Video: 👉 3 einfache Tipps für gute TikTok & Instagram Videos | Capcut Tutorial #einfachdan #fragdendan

du bist deine videos für tik tok und instagram aufs nächste level bringen dann gebe ich dir jetzt drei tipps wie du das machen kannst wenn ich solche themen interessieren lass mal ein abo da ich freue mich tierisch gibt einen daumen nach oben und kommen rein die den gang bei patreon du stellst fragen
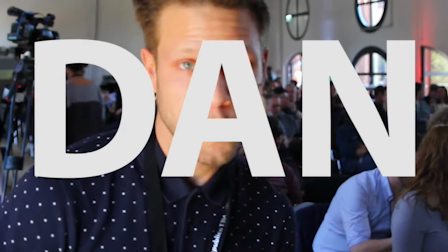und ich beantworte in der frag den show auf plattformen wie tik tok und instagram da buhlen wir ja um die aufmerksamkeit der zuschauerinnen und die müssen wir richtig schnell bekommen wenn du so ein video hast wie ich hier in dem eigentlich nicht viel passiert Handy oder Kamera ist auf dem Stativ, du stehst davor, dann ist das recht langweilig. Aber du kannst natürlich im Schnitt einige Dinge tun, um so ein Video spannender zu machen. Und ich gebe dir jetzt gleich drei Tipps, wie das funktioniert. Als erstes zeige ich dir einen sogenannten Jump Cut.
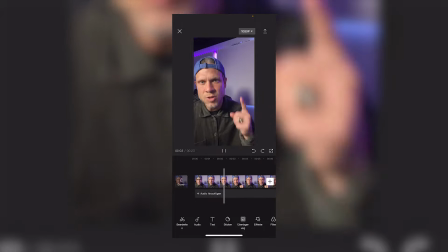Hier haben wir ein Video von mir, in dem ich einfach nur so vor der Kamera sitze und das ist natürlich schon ziemlich langweilig.
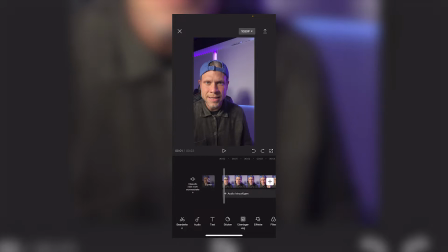Und wir wissen selbst, irgendwie sollte sich die ersten paar Sekunden irgendwas bewegen in diesem Bild. und da sich hier nicht einfach sowas bewegt,
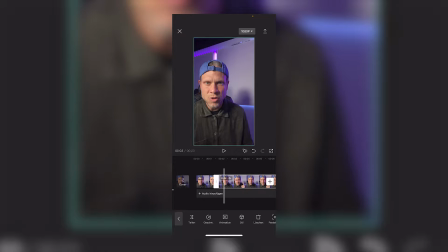setze ich jetzt mal einen Schnitt an einer Stelle und setze nochmal einen Schnitt an einer anderen Stelle.
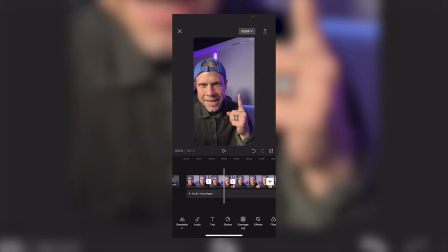Ja, wenn du die Schnitte setzt, achte darauf, dass du sie dort machst, wo es auch Sinn macht, ja, also wo du vielleicht irgendwie mit einem Satz aufhörst, einen neuen Satz beginnst.
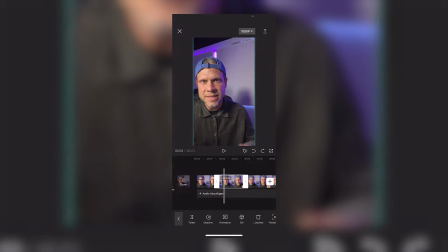Nachdem du deinen Schnitt gemacht hast, drückst du einfach auf das Element und zoomst ein bisschen rein. Jetzt kannst du das Ganze natürlich noch bewegen, wenn du Lust hast, musst du aber nicht.
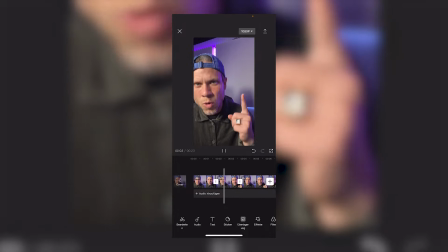Und jetzt schauen wir uns das Ganze mal an. Ich quatsch, bumm, es wird ein bisschen reingezoomt, bumm, es wird wieder rausgesoomt.
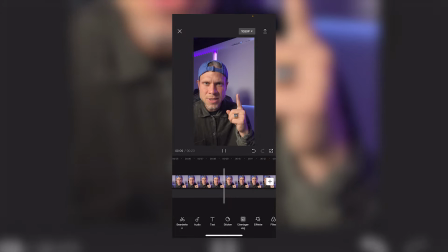Das ist ein sogenannter Jump Cut. Wie gesagt, denke dran, dass du das nicht sinnlos einsetzt, aber da kannst du auf jeden Fall schon mal ein bisschen Bewegung reinbekommen.
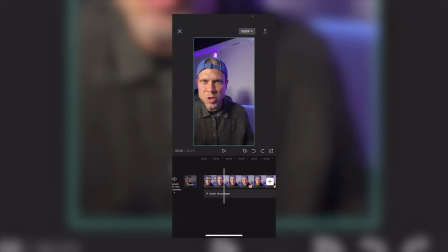Das zweite, das ich dir zeigen möchte, ist ein Zoom-Effekt und dafür setze ich jetzt einen Schnitt, drücke hier auf Teilen und jetzt habe ich hier vorne so ein Element.
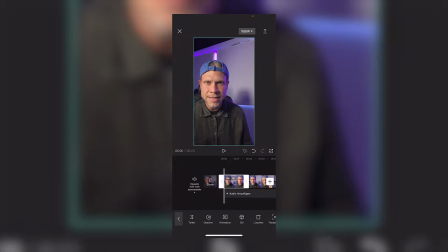Was ich jetzt machen muss, ich muss am Anfang dieses Elementes ein sogenanntes Keyframe setzen. Dafür drücke ich auf diese Raute mit dem Plus hier oben drauf und jetzt habe ich hier eine Markierung drin und das Programm weiß, an der Stelle soll das Bild so sein.
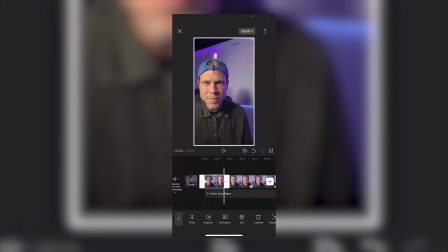Und jetzt gehe ich ans Ende dieses Parts und zoome einfach mal mit den Händen rein und dann wird automatisch ein Keyframe gemacht.
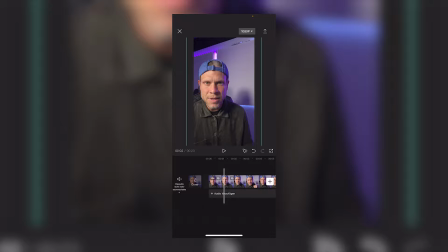Du siehst es, jetzt habe ich hier auch wieder so eine Raute hier hinten.
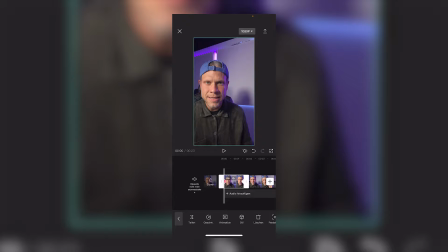Und was jetzt passiert, jetzt zoomt das Programm von Stelle 1 zu Stelle 2 rein und verändert das Bild so, wie ich es haben möchte.
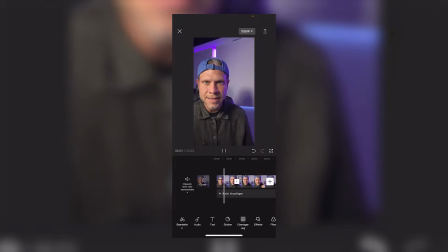Wir drücken einfach mal auf Play und dann haben wir so einen geilen Zoom. Das ist also auch ein schöner Weg, um ein bisschen Bewegung in dein Bild reinzubekommen. Und als letztes möchte ich dir noch eine automatische Funktion zeigen. Und zwar nutzen wir jetzt die Stabilisierungsfunktion.
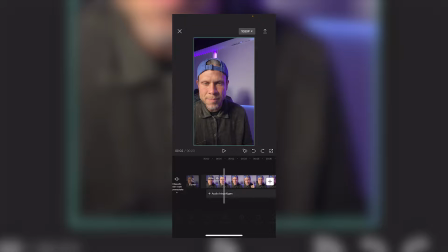Ich wähle diesen Clip aus, gehe unten ins Menü, auf den Punkt Stabilisieren und eigentlich ist dieser Stabilisierungseffekt dafür gedacht, ein Bild, was wackelt und nicht stabil ist, stabil zu machen.
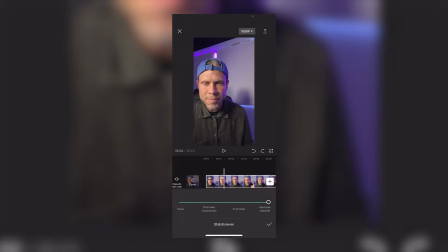Wenn dein Bild aber stabil ist, macht dieser Effekt genau das Gegenteil.
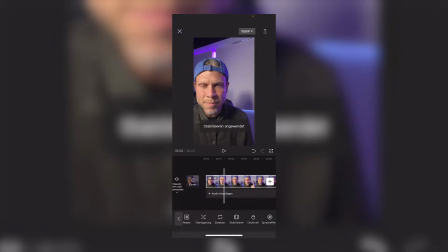Wir gehen jetzt hier einfach mal auf maximale Stabilität und drücken mal auf OK und was jetzt passiert, mein Bild bekommt Bewegung.
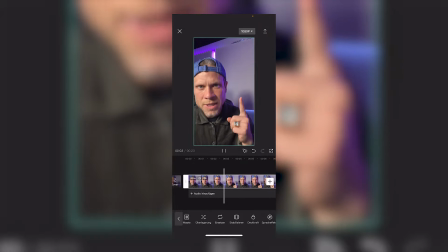Wir gucken mal rein. Boom, siehst du das, wie der Hintergrund sich so ein bisschen mitbewegt und so wird Stabilisierung quasi zum Gegenteil, also der Entstabilisierung. und das ist auch ein sehr sehr cooler effekt wenn dir das video gefallen hat lass doch mal einen daumen nach oben da ich freue mich abonniere den kanal und kommen rein ideen bei patreon ich bin raus für heute peace